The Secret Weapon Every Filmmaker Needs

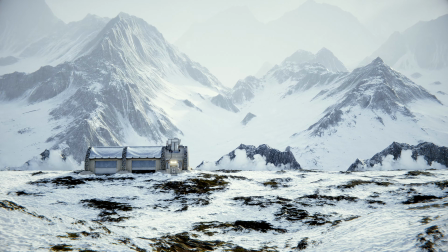[4:07]
I think they're a whole story to themselves, and they could really stand alone as a single shot. that is why i usually start my animation with
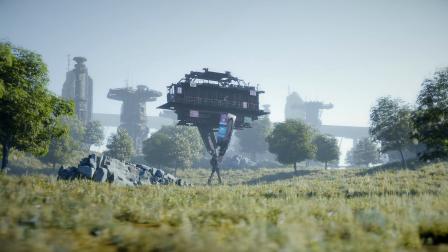[4:13]
an establishing shot i usually use a wide angle lens and make sure that the camera is not moving too crazy because i want the viewer to notice
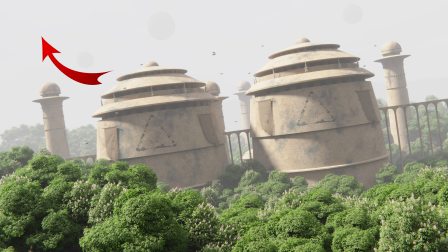[4:19]
a lot of the details by gathering all the information that we get from our establishing shot it really sets our expectation for what is going to happen for example
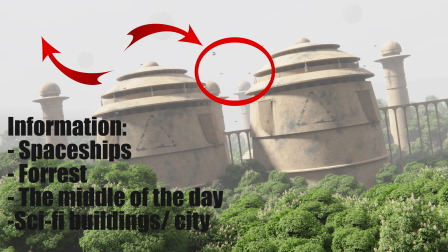[4:26]
we know since there are spaceships and sci-fi buildings that this is probably fiction and therefore we also set our expectations after just that
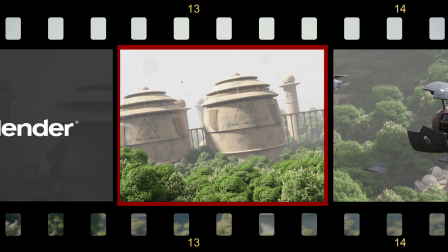[4:33]
and that is very comforting for the viewer so with that said we are done talking about the establishing shot let's move on to the next shot
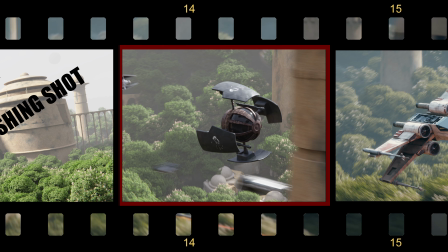[4:39]
which is the tracking shot and we actually have two tracking shots that are very similar and of course i'm talking about the tie fighter shot and the
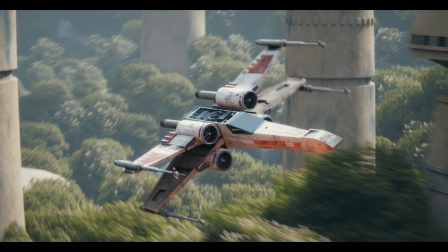[4:46]
x-wing shot so let's try to break both of the shots down a tracking shot is any shot in which the camera physically moves sideways forward or backwards through the scene the tracking shot usually lasts longer than other shots and follow one or more moving subjects a tracking shot is very good to immerse the audience into a particular setting it really allows the audience to experience a real-time journey
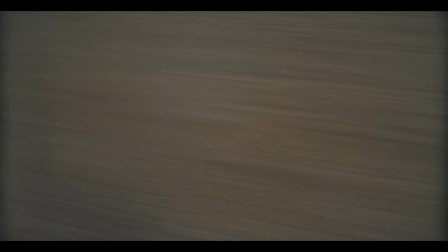[5:05]
through a setting in the same manner as the on-screen characters which in this case is the X-Wing or the TIE fighter.
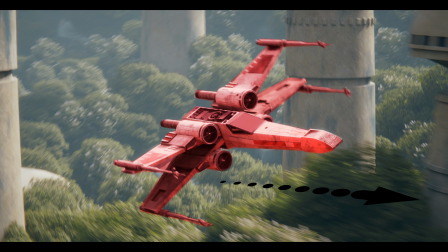[5:10]
An effective tracking shot makes the viewer feel like they are a part of the action, helping them to stay engaged in the film's narrative. Since I knew my animation would be very short, I thought this was the perfect type of shot for this scene, since I really wanted the audience to be as engaged as possible.
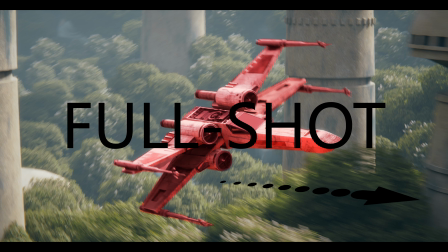[5:24]
Furthermore, I chose that the framing should be a full shot. And what is a full shot? That is usually where the character's entire body reaches from top of the frame to the bottom of the frame. But in our case, this is not a character, this is a spaceship. But what a full shot also offers is that it lets your subject fill the frame while keeping emphasis on the scenery.
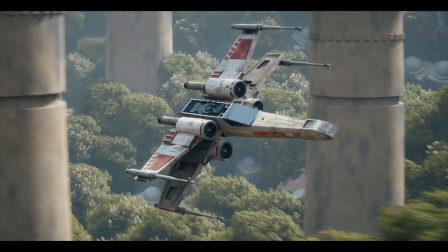[5:40]
Since the action is happening so fast, I really thought that it was a good idea to keep the emphasis on the scenery, since that will let the viewer know where we are in the city.
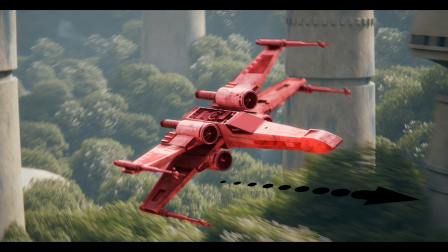[5:47]
Now let's talk about the transitions, because maybe you noticed the transition or maybe you didn't. But the thing is that I planned it using my storyboard.
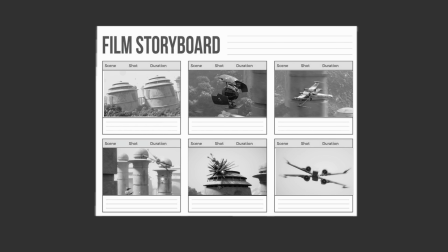[5:53]
And once again, this shows how handy a storyboard can be. So let's break down the transition. I knew that I wanted towers in my scene.
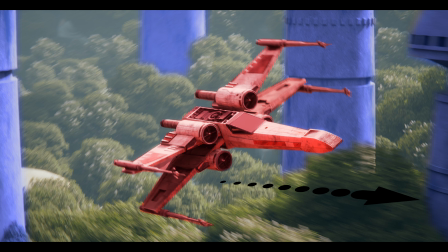[5:59]
And why have towers in your scene if you're not going to use them for anything? So what I did is placing the towers very close to the camera, both in front of the subject and behind the subject. The towers that are in front of the subject will be very close to the camera, so when the camera is passing by, it will generate a lot of motion blur, which will give the feeling of speed.
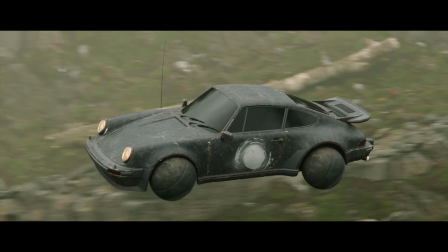[6:15]
I use this technique in a lot of my projects, just like the flying sci-fi car, where I place trees in front of the camera, which generates the feeling of speed.
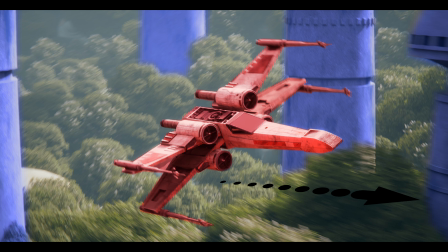[6:22]
I also thought I would use the towers to create a transition, since I wanted the chase to be very smooth, and I thought a regular a cut would be too distracting. So I used the towers to create a transition. I did this by masking out the tower which then introduced the next clip and I think we have to watch it in slow motion to really get the detail.
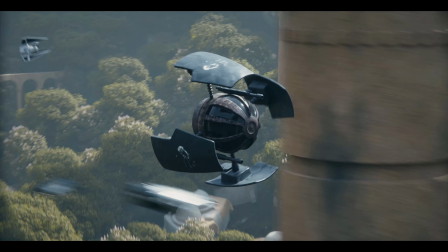[6:38]
It's a really good idea when you're creating a storyboard to take a look at how your shots are working together.
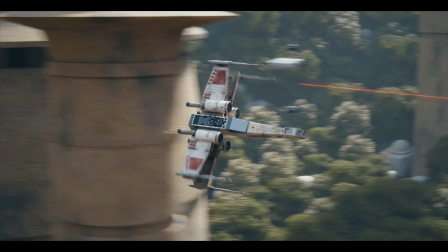[6:43]
If it's possible for you to plan a transition then do it because it will really save you some time during production.
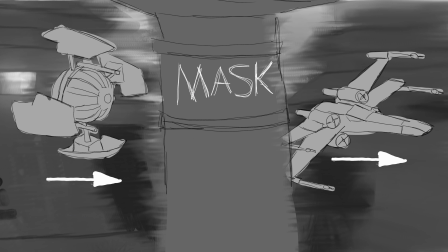[6:48]
And as I mentioned earlier your storyboard doesn't have to be perfect. It's all about getting all the information necessary for you to create the shot. For example this is my storyboard for this scene and even though it doesn't look great, I still know what is going on. I know that the tower is supposed to be a mask for a transition and I know that the shot is going forward and I know that my subjects are moving forward as well.
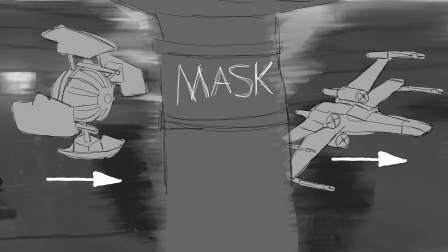[7:06]
I think there are a lot of good tips and tricks for creating a great storyboard, but I think the best advice is just to ask yourself why.
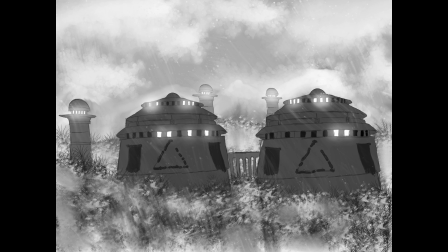[7:13]
Why use that framing? Why use that shot? Why use that transition? And so on. You always have to ask yourself, does this really help sell my message? Does this shot help tell my story or does it just confuse my viewers?
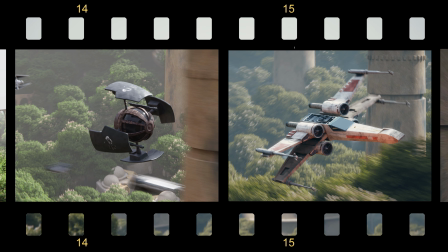[7:24]
You always have to think of the effect of your shot well guys i really hope this video gave you some insight in my pre-production
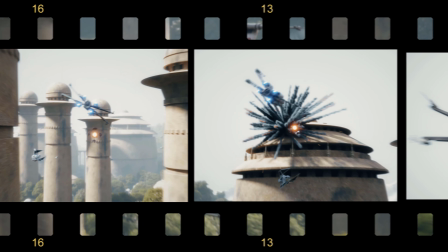[7:30]
this video was a bit all over the place but i still hope you learned something i could talk about the rest of the shots but i actually think
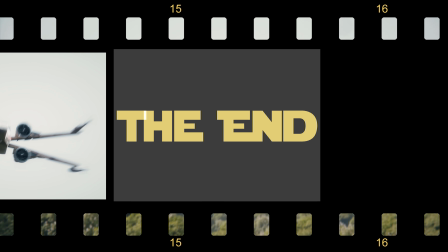[7:37]
what i have covered gets most of my points through so all that's left to say is thank you so much for watching drop a like if you feel like it and i'll see you in the next video